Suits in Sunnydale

You know, there really is nothing like a man in a well-fitted suit with a big smile. Okay, you saw that coming a mile off. Yes, I'm going to talk about the gentleman today. But not just the gentleman. I'm going to talk about suits in Sunnydale.
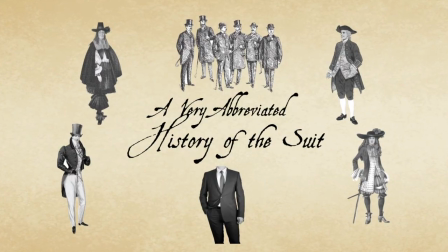19s
Before we get into Buffy, I'm going to give a very abbreviated history of the suit.
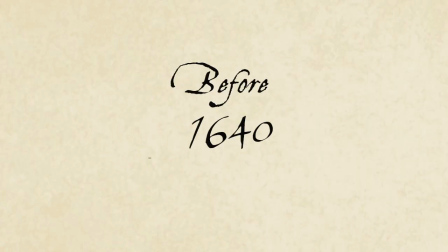26s
Before the late 1600s, men in the West generally wore a doublet with separate sleeves laced on. Fashion history had taken one of its more esoteric cul-de-sacs,
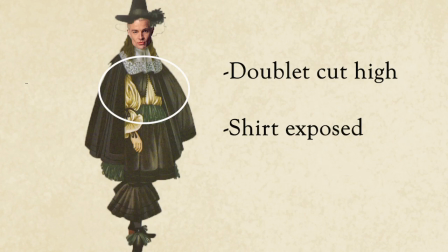38s
and doublets were being worn really short, with a big expanse of shirt beneath and super baggy breeches.
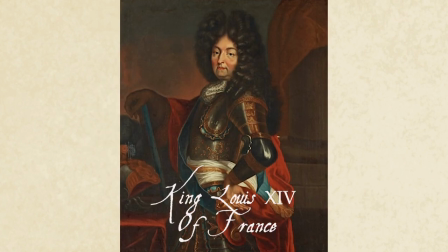44s
The effect was a little ridiculous, and King Louis XIV wanted to change things up.
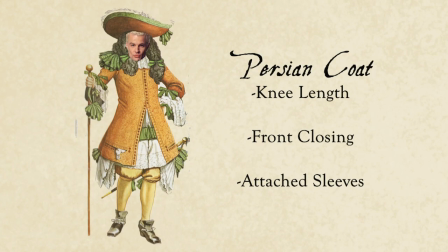49s
So he adopted this fashion known as the Persian coat. It was a knee-length garment with attached sleeves that buttoned up the middle.
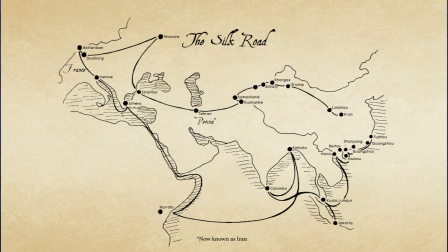56s
Whether it really originated from Persia or further east, we don't know. It came along the Silk Route.
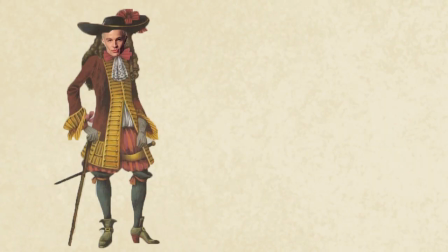62s
Anyway, the French took to it like gangbusters and started making adaptations.
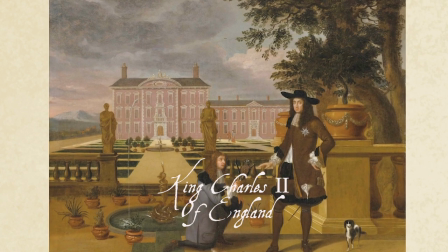66s
In 1660, when Charles II was restored to the English throne, he took the fashion with him.
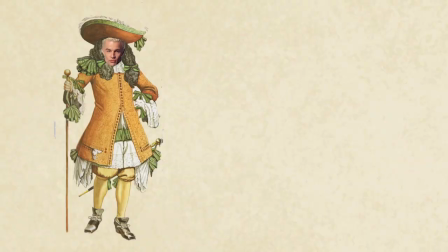72s
The English loved it too, and when they crossed the coat with the doublet, they created a new fashion, the vest.
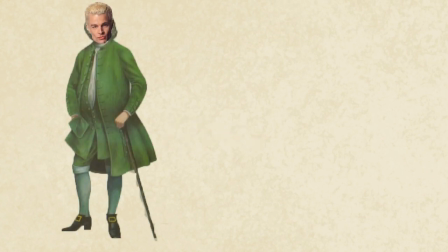79s
For the next century, these garments evolved together. Breeches became less baggy and more streamlined.
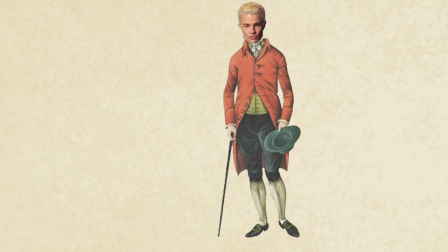84s
The old Tudor fashion of displaying a clean white linen at the cuffs and the neck continued to be really important.
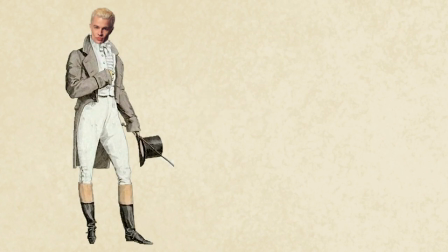91s
There were a lot of changes in the 1800s with the Regency and the Victorian era.
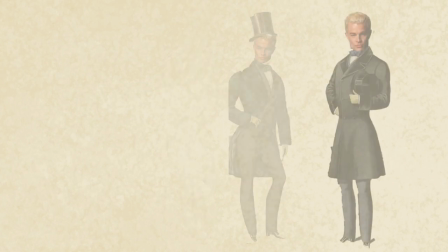95s
People started to get super into gendering everything, and they decided that decoration and fanciness was only for girls.
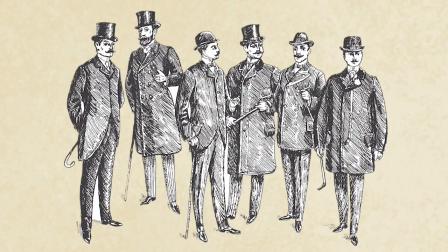103s
From then on, men's fashion would be more plain and austere, but they still wanted to know who was rich,
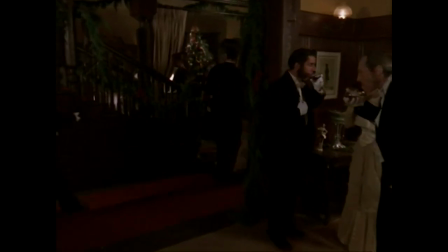109s
and more than that, who was high class, who had taste.
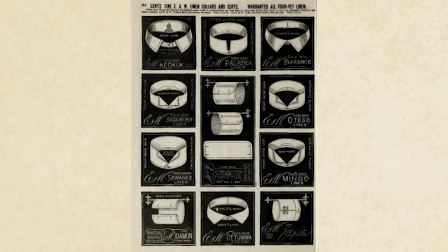114s
So fashion became all about the little details. The lapel shape, the cut, the length, the kind of neckwear you wore.
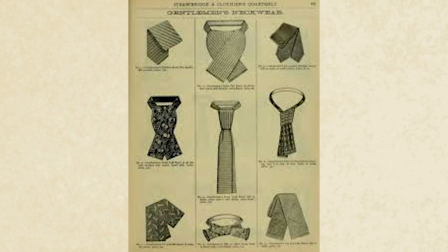121s
And that's sort of been the story of suits since that point.
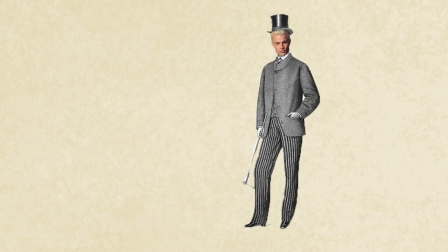125s
Little changes and alterations, but overall, day wear has settled into two basic shapes.
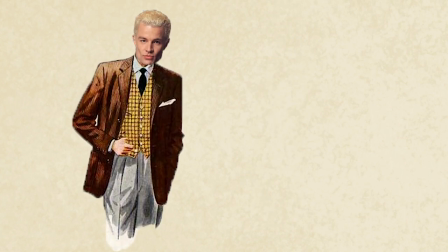132s
There is the three-piece suit with the jacket, vest, and trousers, and the two-piece suit with a jacket and trousers. So that's a very broad view on the evolution of the suit and how we got to here.
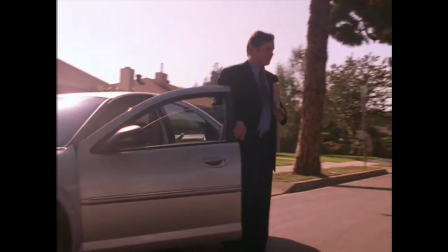145s
The suit has always had connotations of masculinity, of power and elitism. Masculinity, power, and elitism. There ought to be a word for when those things collide.
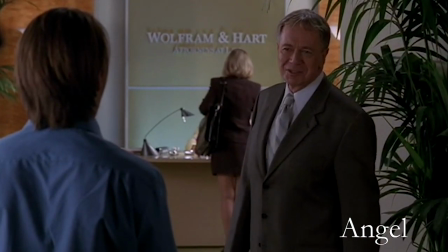162s
So generally when we see suits in media, it's often used to convey those sorts of ideas.
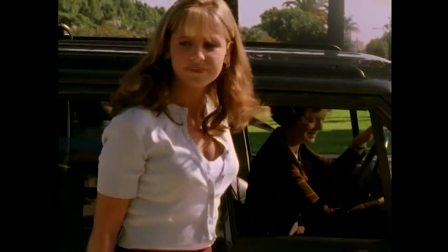167s
Now let's look to Buffy. Who wears the suits in Sunnydale?
Snyder!
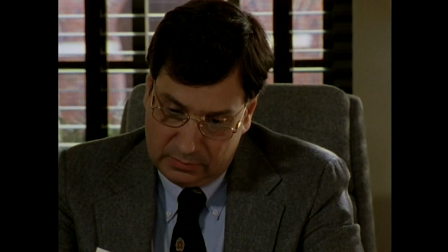172s
Well, the first person is Principal Flutie. Poor Flutie. It's not a great suit.
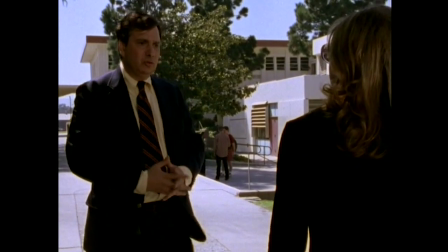177s
Kinda cheap. Not sure if this was ever fashionable. Definitely wasn't when Buffy was filmed.
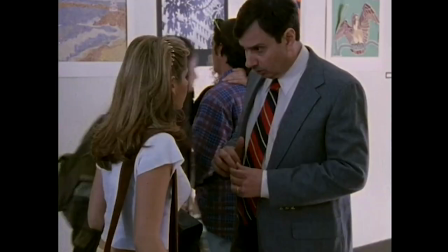183s
It's not well suited in a series of, bad ties.
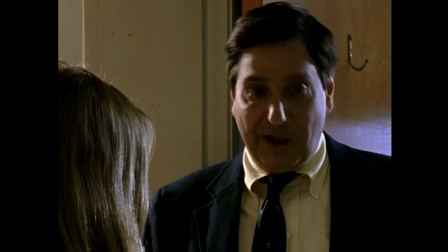188s
So Principal Flutie is an authority, but not in an effective or imposing way.
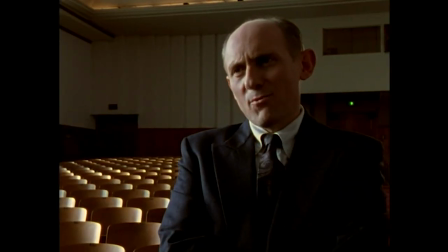193s He was eaten. You're in my world now.
Enter Principal Quark.
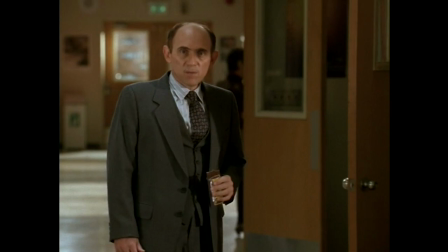199s
Here he is instantly more buttoned down. He's still old-fashioned, but it's more a classic 50s look.
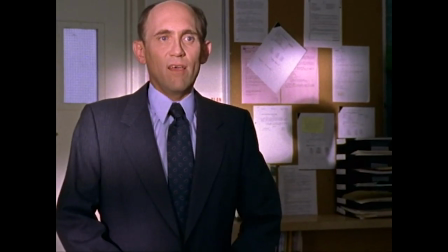206s
It's distinctly more ordered. Very tidy. That's Snyder.
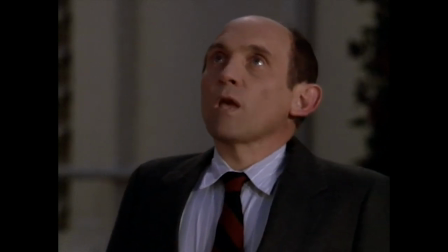211s
He's all about the order.
This is not orderly. It's the kind of woolly-headed liberal thinking that leads to being eaten.
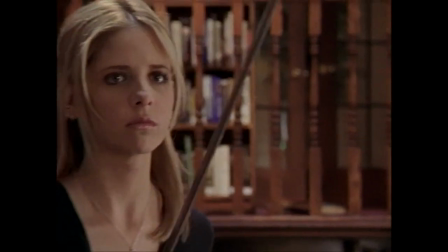219s
There's definitely more of an air of authority than with Flutie. Buffy is still dismissing him, but he poses an actual challenge.
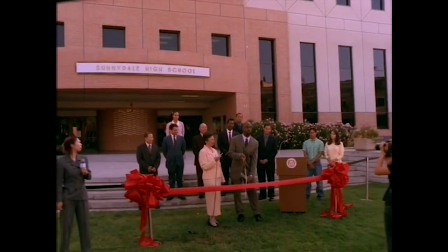229s
The last principal is Robin Wood, but I'll come back to him at the end.
By wise counsel.
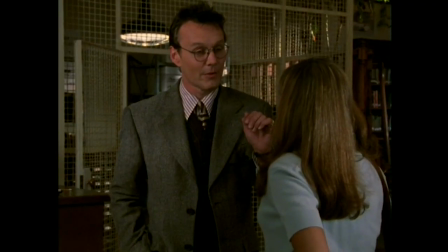234s
The next group of suited men is Giles and the Watchers. Oh, Giles, you sexy fuddy-duddy you.
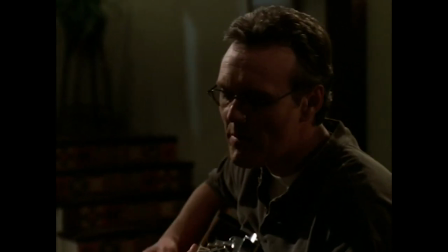242s
I'm going to give you your own video sometime, I promise.